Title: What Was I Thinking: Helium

ah ah ah ah ah waft don't work with kids don't work with animals don't work with balloons what if
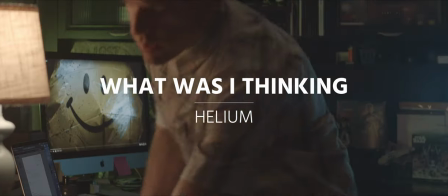pixar made a horror film that's the idea for helium i knew it needed to be some sort of inanimate object, something like kid-friendly or cute. I think it came down to like a stapler, but the smiley face already had a face on it. And everybody loves a smiley face balloon, so a balloon that kills people. It's got a rope. It can strangle them. Boom. Idea solved. This film was testing. It was testing our new equipment it was testing our ability to go out and find actors they're testing our ability to get people to trust us and what we were trying to do uh it's not it's not easy to hand a complete stranger a script about a balloon that kills people and to also tell them hey you're gonna have to fight the balloon on a playground and then have them trust you enough to come back and and do two more films for you.
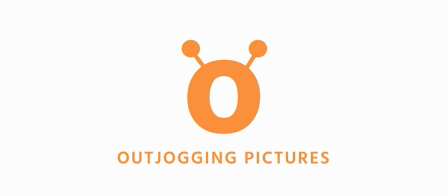1:44 This beginning scene was the very last thing added to the edit.
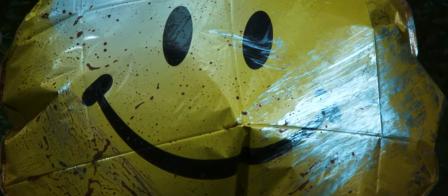1:50 We just thought, hey, what if we try putting the balloon up front?
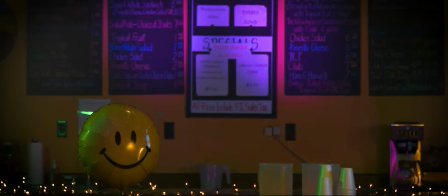1:57 And if you watch it, it's kind of like him, his life flashing before his eyes because now here in the party, this is him coming to life.
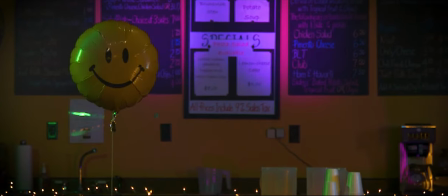2:06 You know, air is literally breathed into him. He's inflated. then we watch the whole movie and then that that first scene
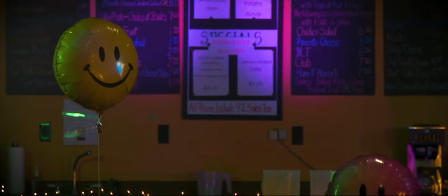2:13 is where he gets shot and then deflated so this whole thing is it's his life
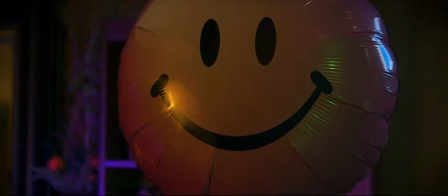2:17 flashing before him in this party scene I always
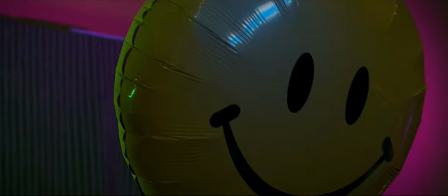2:23 wanted more people more extras but I just didn't know any and they didn't come I
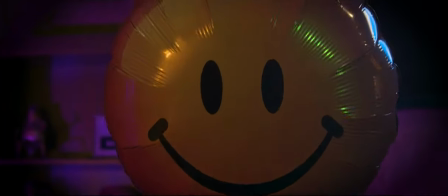2:28 at one point toyed with like doing maybe like silhouettes of people in front of the camera but that didn't work and then these little kid balloons
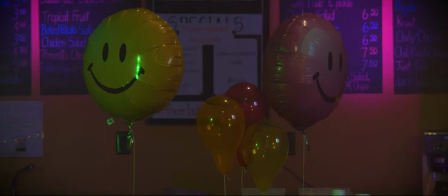2:35 they were supposed to look just like the adult balloons but for some reason their smiley faces were on the top of them and it just it screwed
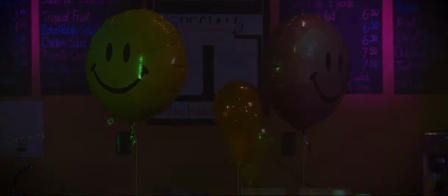2:43 up the whole composition and these balloons they were always blowing and never staying in the right spot and i'm amazed we even got through the
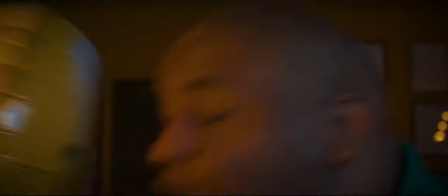2:52 day and this is funny when we first did this fight scene the paint on the back of the balloon when i hit him on the head it like blew up it was a pretty cool explosion but the problem was the camera's too
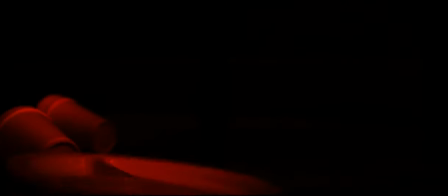3:06 tight you couldn't really see it and I know the close-ups on
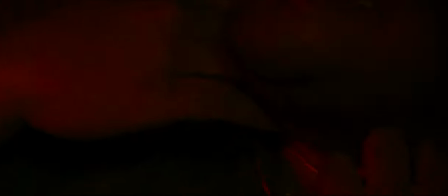3:10 the balloon during this fight I believe I recorded at my house that's
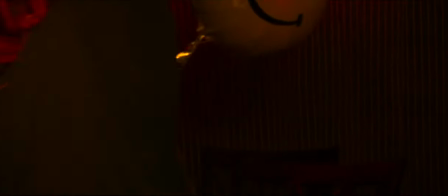3:16 why it's so dark because I have one red light and you know you you learn how to do things but then we just we didn't know what we were doing and
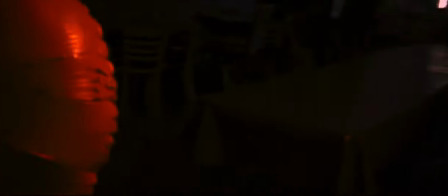3:28 this when the balloon rose up with the blood on I remember it was me, Sean, and Alan standing over the balloon, dripping blood on it, trying to raise it up with a piece of rope. And two children came into the coffeehouse looking for the owner. So it was us three, a bloody balloon, and then just two random children off the street. I have no idea who they were or what they needed at the coffeehouse that day, but they couldn't have come at a better time.